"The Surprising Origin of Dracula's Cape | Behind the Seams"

With their wild hair, feverishly pale skin and red lips,
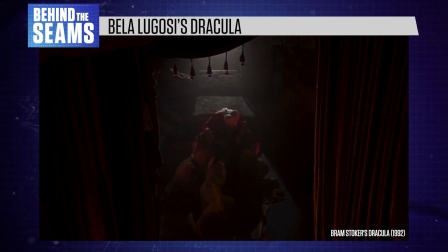Dracula and his wives are a sexually threatening counterpoint to the respectable marriage between Jonathan and Mina Harker.
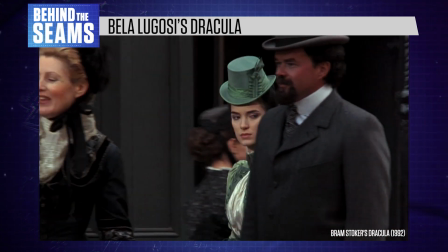And in 19th century terms, there's an obvious racist subtext to the way these foreigners bring danger to English shores.
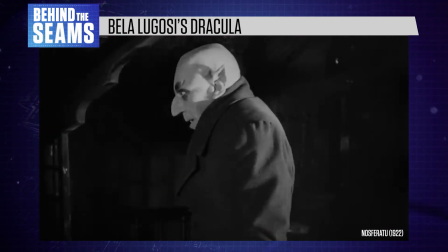Moving away from the original description of Dracula's unusual facial features and wild hair,
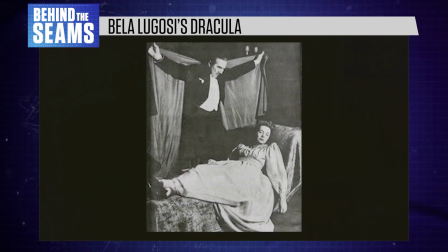the 1920s stage adaptation rebranded him as a suave, stylish aristocrat.
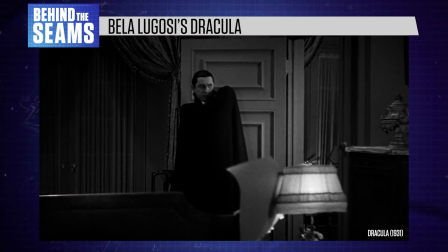With Bela Lugosi, Hollywood found a perfect combination of these two elements.
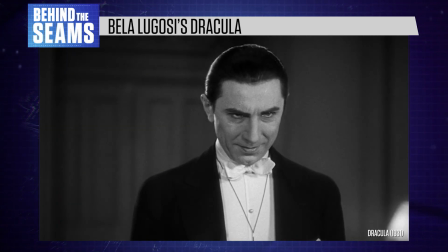He was a sophisticated gentleman with a noticeable accent,
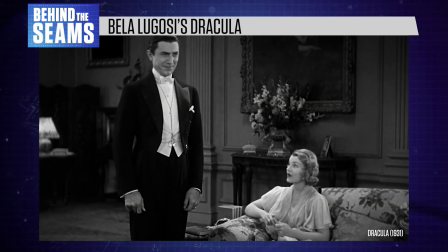retaining the character's foreign roots while allowing Dracula to seem less monstrous and more conventionally attractive.
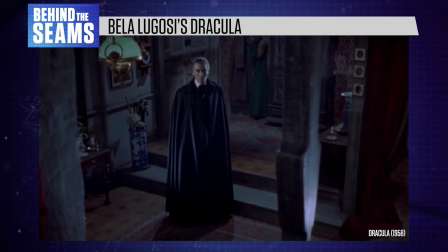This is the tone we see for most mainstream adaptations,
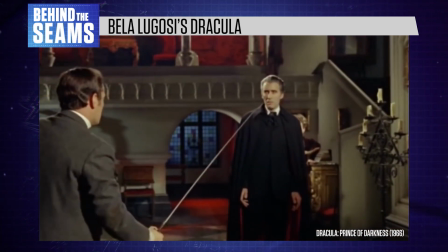like Christopher Lee's long run of Dracula movies in the 1950s, 60s, and 70s.
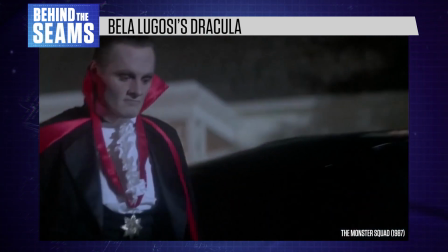And the red-lined cape became his signature costume.
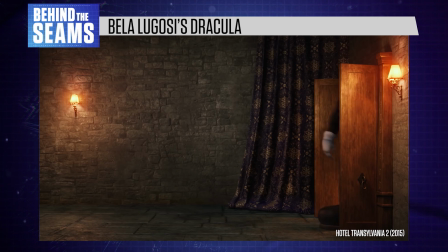In fact, this probably influenced other creators to put their gothic villains in a dramatic cape as well, adding an air of theatrical poise.
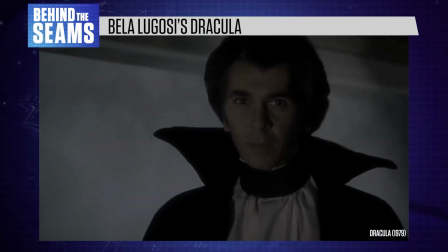It's always interesting to see how filmmakers approach such an iconic character.
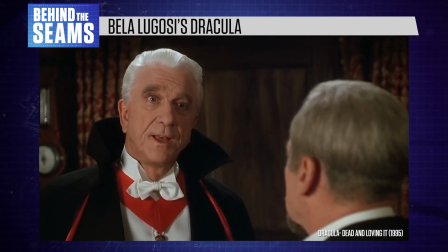In more comedic or straightforward depictions of Dracula, we're likely to see him wearing the classic Bela Lugosi costume because it's a familiar visual trope.
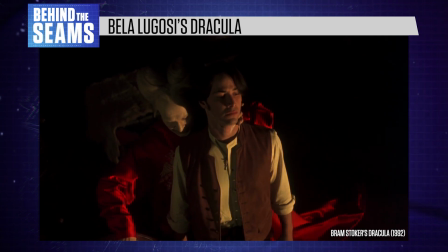But in more serious and experimental adaptations, filmmakers want to make their own mark.
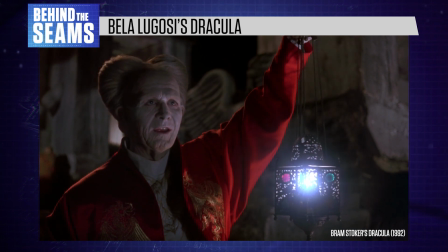The character design also evolves with modern tastes and trends.
Help me.
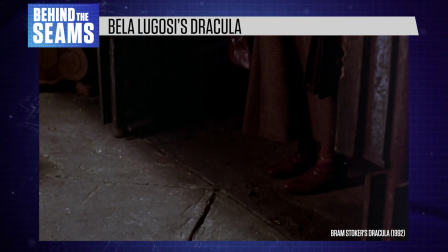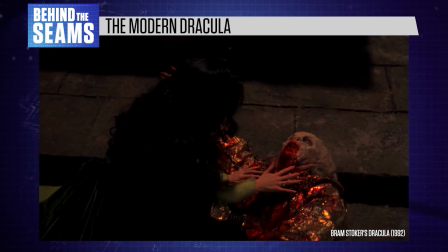The novel is definitely sexy, but Bram Stoker doesn't describe Dracula himself as an attractive man.
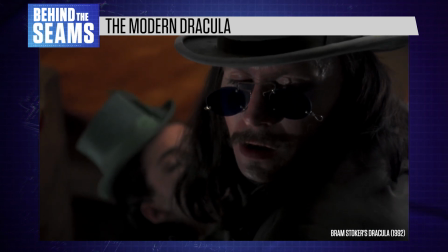The idea of a sexy Dracula is a more modern invention. While the book skewed more toward the fear of a dangerous foreign interloper,
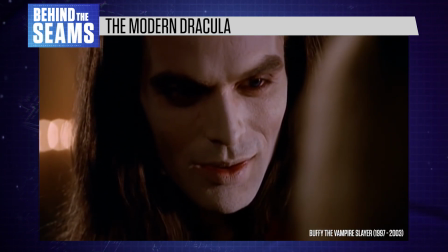later adaptations often emphasised Dracula's role as a charismatic aristocrat,
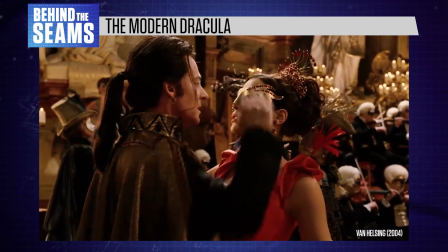an angle with different political undertones and more potential for romance.
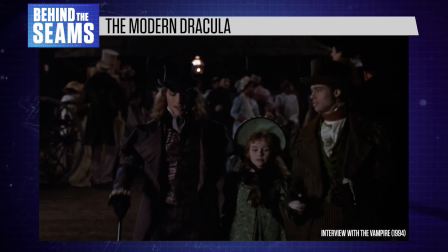In turn, this inspired characters like Anne Rice's vampire Lestat.
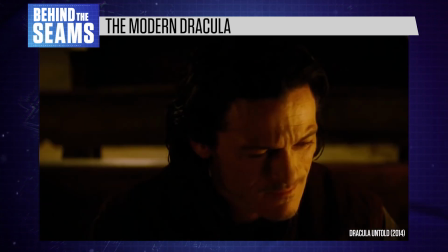We also see big-budget attempts to bring Dracula back to more authentic origins,
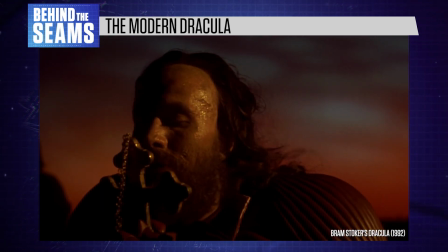the most famous being Dracula Untold and Bram Stoker's Dracula by Francis Ford Coppola.
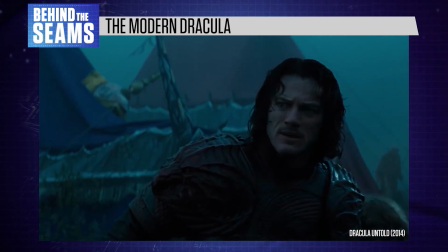These films take very different approaches. Originally planned as the start of a new monster movie franchise for Universal Pictures,
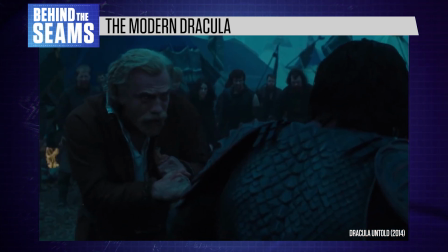2014's Dracula Untold stars Luke Evans in the title role.
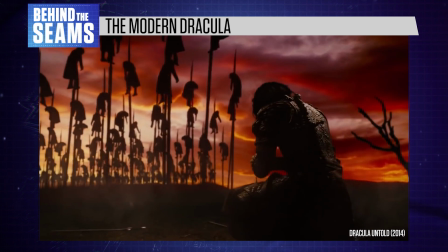It's a historical action movie that takes place in 15th century Transylvania, focusing on Dracula's alleged historical inspiration, Vlad the Impaler.
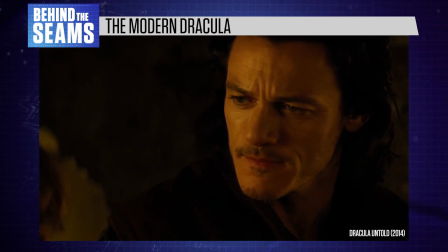It bears little resemblance to traditional depictions of Dracula,
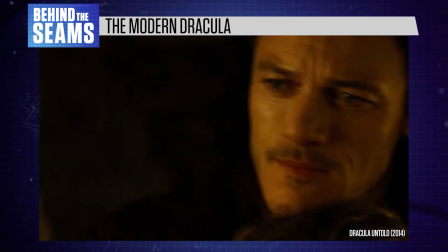but it fits with the 21st century trend for origin stories and gritty action reboots.
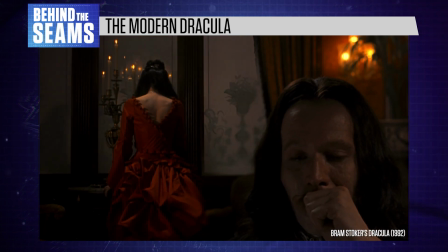Meanwhile, Bram Stoker's Dracula is perhaps the most authentic adaptation of the book,
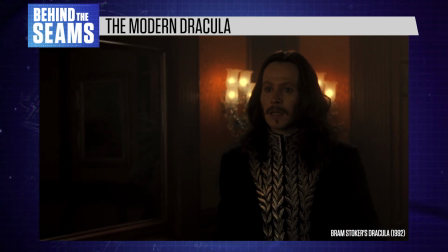although ironically it doesn't match mainstream expectations for the character.
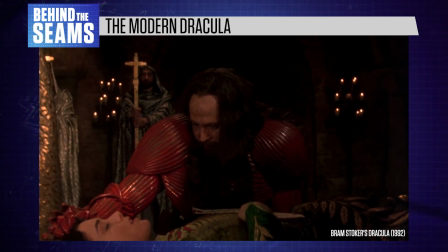With gorgeous costumes by the legendary designer Eiko Ishioka, this film embraced the Victorian setting and the story's theatrical side.
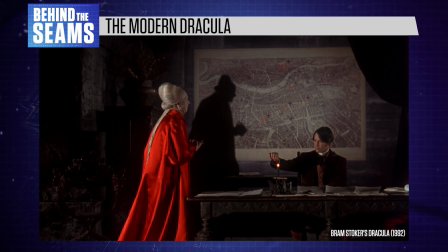When he first meets Jonathan Harker, Gary Oldman's Dracula is a creepy old man with white hair, wearing red robes with no immediately recognisable historical basis.
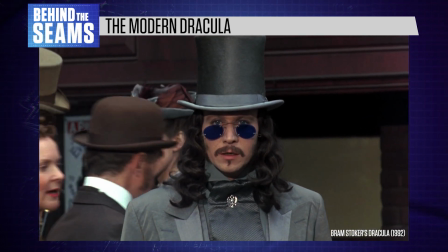But once he's rejuvenated himself by drinking fresh blood, he begins to look like a healthy middle-aged man with luxuriant hair and a moustache,
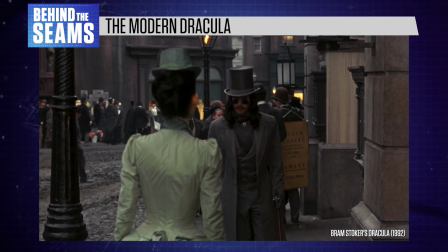wearing a Victorian suit and top hat when he travels to London. This is similar to the transformation we see in the novel.
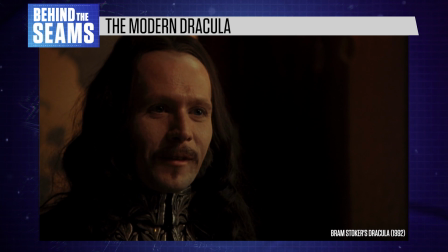This version of Dracula is predatory, but not conventionally attractive,
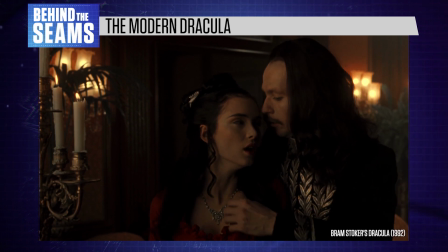and the Oscar-winning costumes go a long way to make this film stand out from the many adaptations that came before.
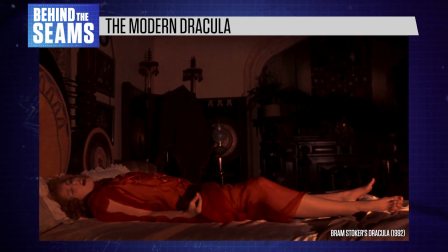Harking back to the stylized lighting of 1920s cinema, Bram Stoker's Dracula emphasized the Count's eerie, inhuman shadow.
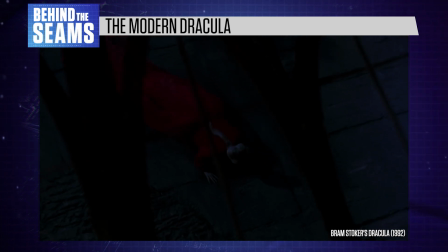In the wall climbing scene, his red nightdress streams out behind him like some kind of worm,
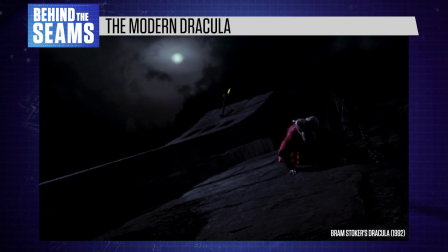evoking the tone of the novel while differing from other depictions of this iconic moment.